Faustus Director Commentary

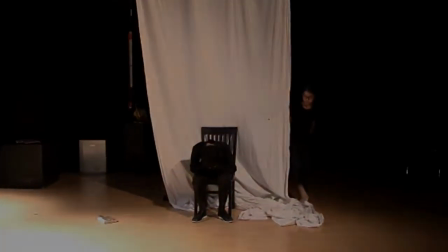4s
In this moment, I use my hand to cover my face to show that I'm angry and don't know what to do.
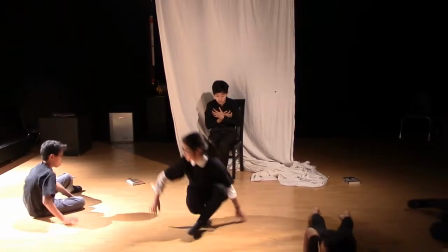13s
In this scene, Faustus has been dragged to hell,
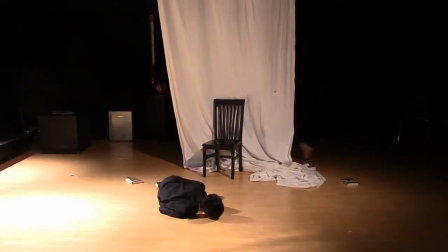16s
so I use my hand to cover my body and fell on the floor to show that he is very, very painful.
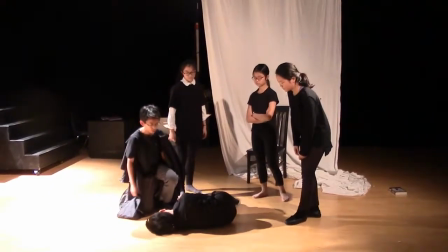25s
I'm lying down on the floor to show that I'm very weak and the devils are standing to show that they're tall and very powerful.
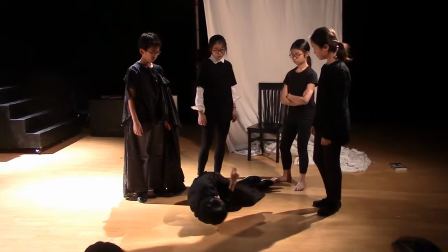36s
They're punching and kicking me to show that I'm very weak, I'm trying to get up but still they punch me down again.
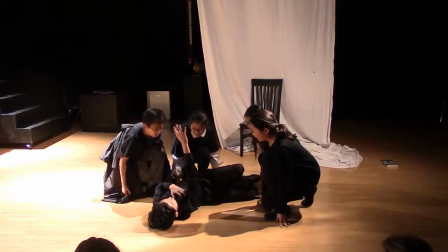45s
If we can do the play again, I think we will add some background music and add more sound effect to show how sad,
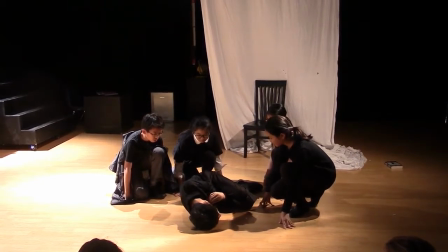53s
angry and painful Faustus feels.